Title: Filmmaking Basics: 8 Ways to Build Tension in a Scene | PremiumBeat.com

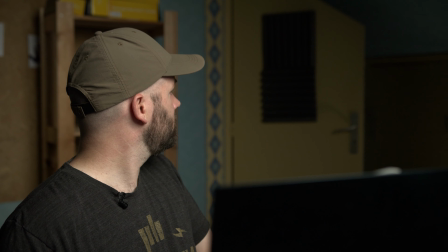[1:24]
so, all right, this is the first tip right here.
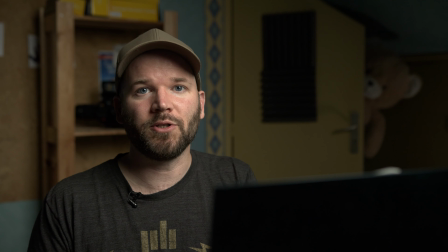[1:29]
It's called, it's all about the background. And this is a technique where you show something in the background that the audience can see and that the character is unaware of. Now, the audience may become aware of the fact that the character is in danger and this can make them feel very uneasy and very tense because they just have to watch what's going to happen.
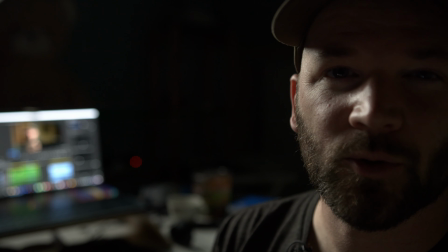[1:49]
You know, one way to make the background shot extra creepy is to really hide what's doing the creeping. You can do this by utilizing a shallow depth of field.
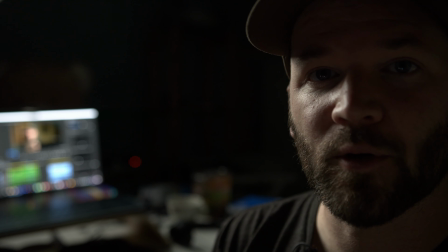[1:58]
This is where you use depth of field to really blur out what's in the foreground and in the background, and you can hide things in there.
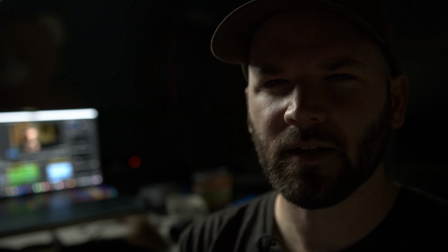[2:04]
Now, what is behind this door?
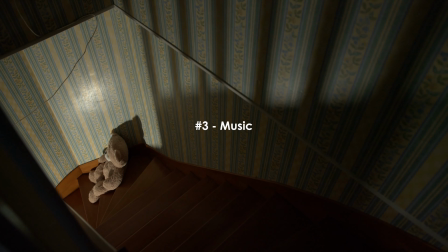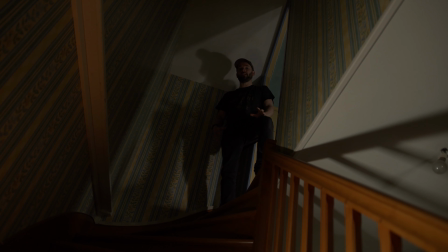[2:12]
sound is obviously an important piece of the filmmaking puzzle and music is especially powerful when you're trying to build tension you can use a music track
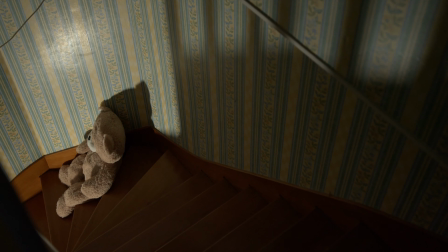[2:20]
to give the vibe that something is just off or alert the audience to some kind of impending danger watch how a few different tracks can change the
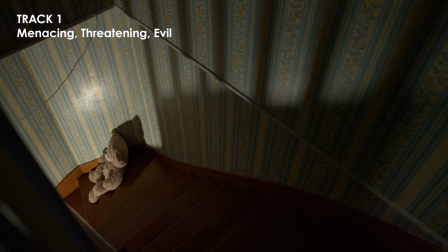[2:27]
mood here so
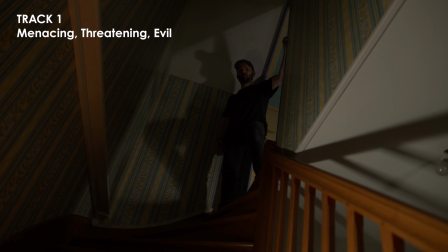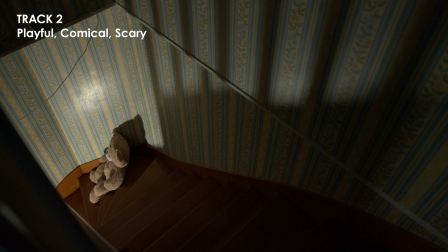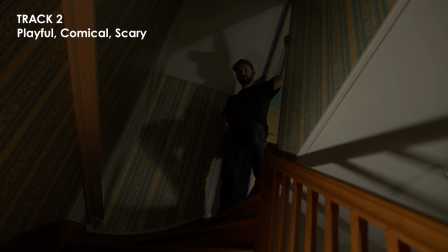in addition to music you can also utilize sound effects to add tension so let's say I just saw this bear at the bottom of the stairs I'm back here in my office paying attention to my work and now I hear something moving up the stairwell. To communicate my unease we could now add my heartbeat paired with dramatic turn
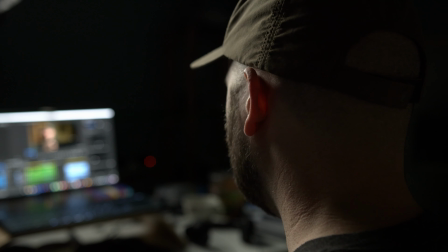[3:14]
which leads me to my next technique which I like to call the slow turn.
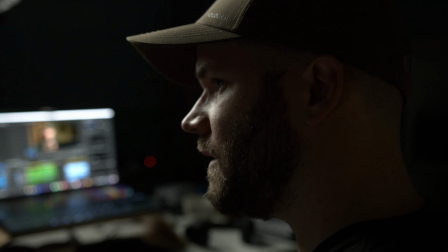[3:20]
Sometimes when a character hears something behind them they like to turn around to look to see what it is and
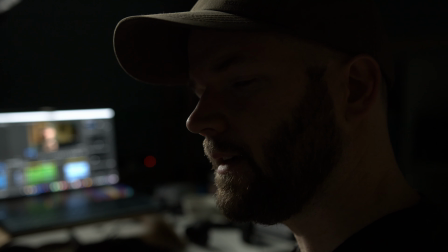[3:26]
they turn very very slowly like this which would actually never happen in real life,
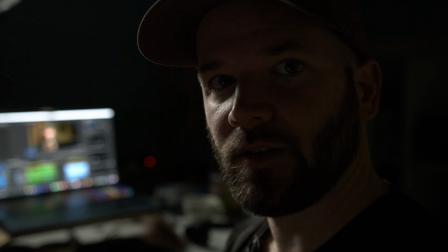[3:31]
but helps give your audience time to build more tension. This is a really great one I like to call, don't show the monster. So I know that something's behind this door, but I don't know what it is. If you keep that from the audience as well, then you're going to leave it up to their imagination. And you can keep building this tension by not showing them what's behind the door.
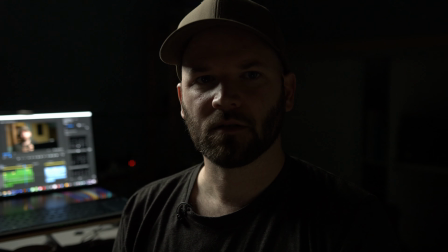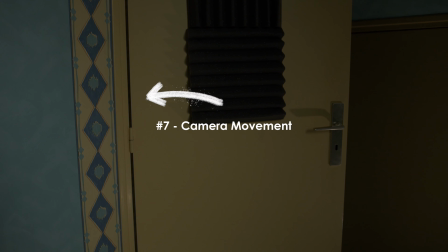[4:00]
Adding just the slightest bit of camera movement, I can draw the audience's attention to the crack in the door. This will hopefully get them on the edge of their seat trying to see if they can make out what is in the crack of the door.
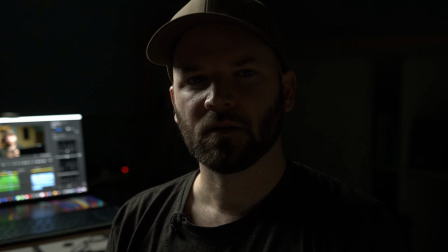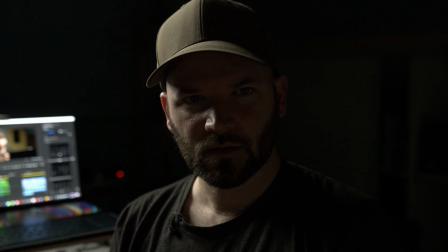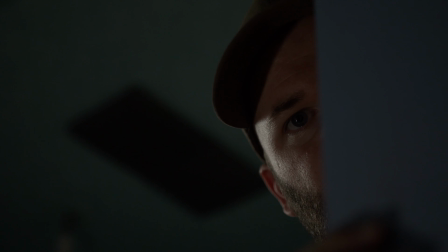[4:30]
One of the things that makes the don't show the monster technique work so well is a good reaction shot. Oftentimes you can just sit on the reaction shot and once again let the audience imagine what the monster looks like.
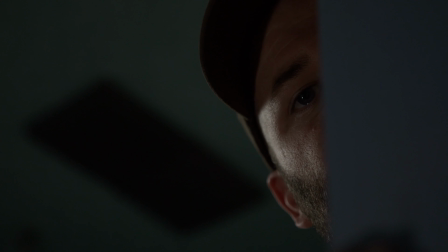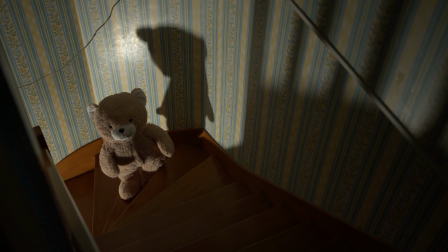[4:50]
But here it's just a teddy bear. Okay so I've got a creepy live teddy bear in my house so I'm have to go now if you enjoyed the video be sure to hit the thumbs up button if you want to see more videos like this subscribe to the channel and hit that notification bell and okay he's walking up the stairs bye